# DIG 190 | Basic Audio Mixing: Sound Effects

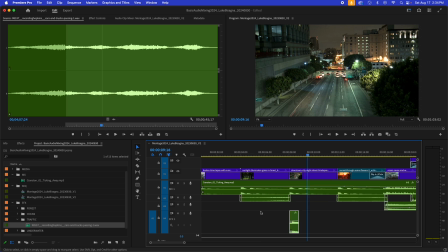[4:15]
We'll zoom in a little more here.
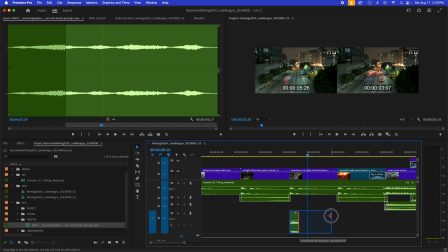[4:18]
And I'm going to trim it back out so that it, again, fills my entire clip length here.
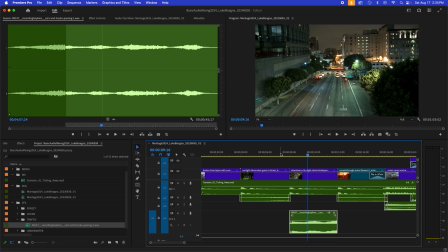[4:26]
Let's play through and see what we got. Ooh, okay, so I like the timing of it now. The sound is working very well with what we're seeing visually, but it's much too loud.
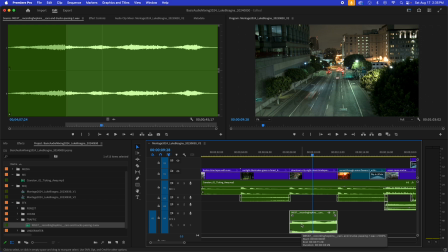[4:42]
And we can see that the waveform is relatively under control already, so I'm going to use the level bar here to change the strength of the signal. So with the clip selected, we know I can use my left bracket to drop that bar 1 dB at a time.
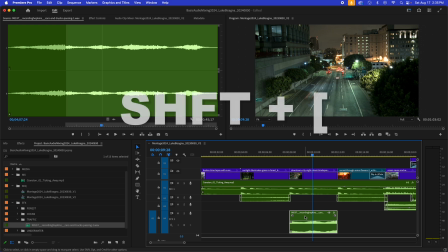[4:58]
But let's say I want to drop it more than that. If I hold down Shift and hit that left bracket, I can drop it 6 dB at a time.
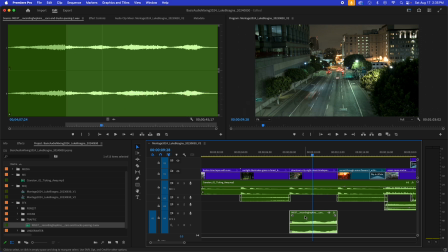[5:07]
That's twice, that's 12 dB down. Let's give that a listen. It's pretty good. I think I'll drop it maybe 1, 2, 3 more.
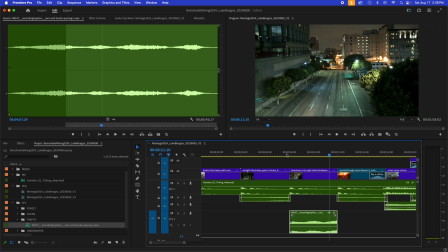[5:24]
There we go. That seems to be playing with the music better. So now I like the way it sounds here, but the pitch of it is just too high. And I want to talk about the difference between pitch and level.
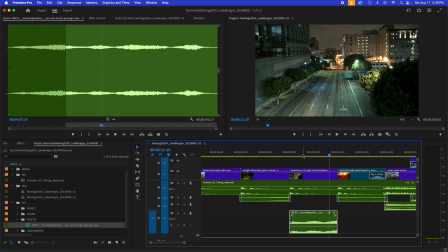[5:37]
Both can be expressed as high or low, but the level refers to the loudness of the clip, how loud or soft it is.
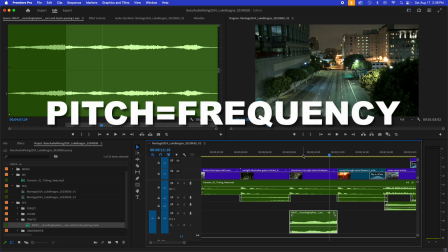[5:47]
The pitch is how high or low the frequency of that sound is,
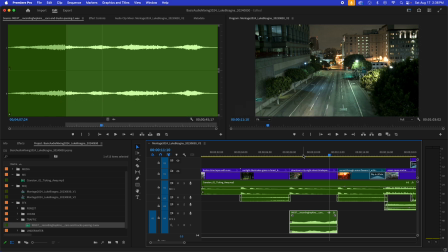[5:53]
how high or low it is. And in this case, I think it's a bit too high, a bit too removed from reality, so that it's almost cartoon-like. So I'm going to use an effect to fix this, the pitch shifter.
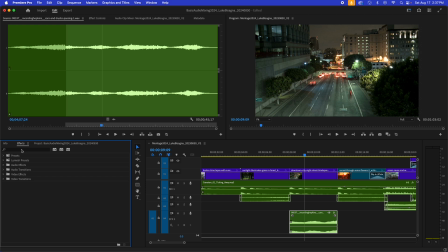[6:07]
So I'm going to head over to my effects panel here and search for pitch. And there it is in audio effects, time and pitch shifter. I'm going to take that, drag it onto the clip, head up to my effect controls, and you can see it's been applied here.
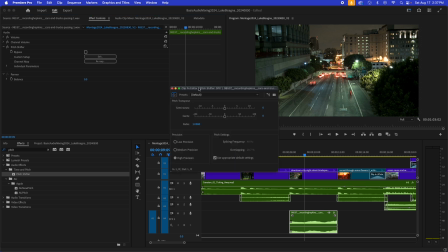[6:25]
I'm going to hit the edit button, and I get this panel I can use to control it. So we've got 2 sliders here at the top, the semitones and the cents. Semitones are much greater graduations of change in pitch than the cents are.
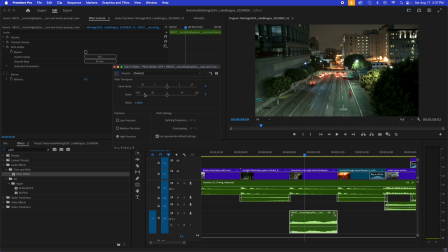[6:42]
It takes 100 cents to make 1 semitone. So I'm going to drag the semitone slider over to the left to like -8 here. And we want to make sure that high precision is checked here, this radio button.
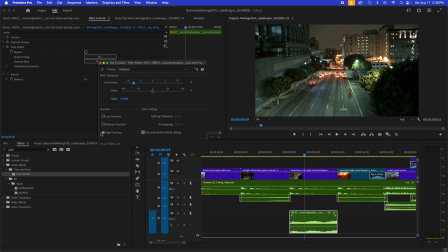[6:59]
It usually is by default, but if it's not, make sure you've got that selected. And then under pitch settings, you want to make sure this box, use appropriate default settings, is checked as well. These 2 things in conjunction increase the quality of the sound effect itself. All right, so let's play through and hear what that sounds like.
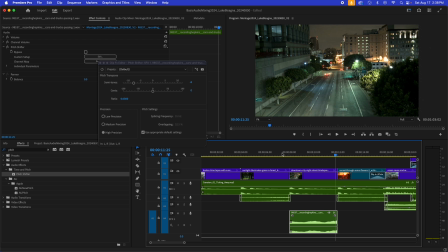[7:23]
Very cool. So now that we've dropped the pitch, the sound actually needs to be made a little bit louder. I'm going to bring it up by 1, 2, 3 or so, because low frequencies get buried in a mix very easily,
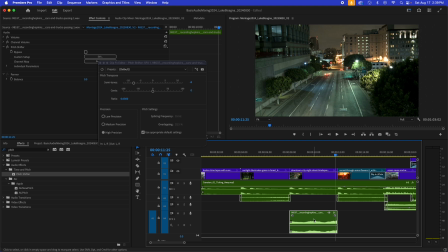[7:39]
whereas the high frequencies will cut through in a stronger way. So let's try this. That's good. Brought that out and made it more clear in the mix.
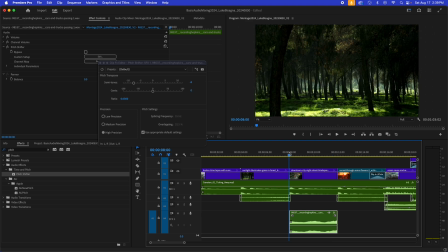[7:54]
So the next thing we want to do is get it lined up for use at the boundaries. So I'm going to zoom in here, and what I want to do is align this clip,
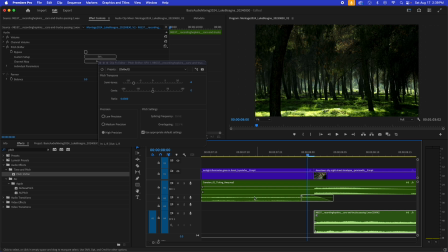[8:09]
its arrival, with the departure of the preceding nat sound clip of the forest here. So I'm going to trim the edge of my sound effect over to the beginning of the transition where that forest clip is leaving.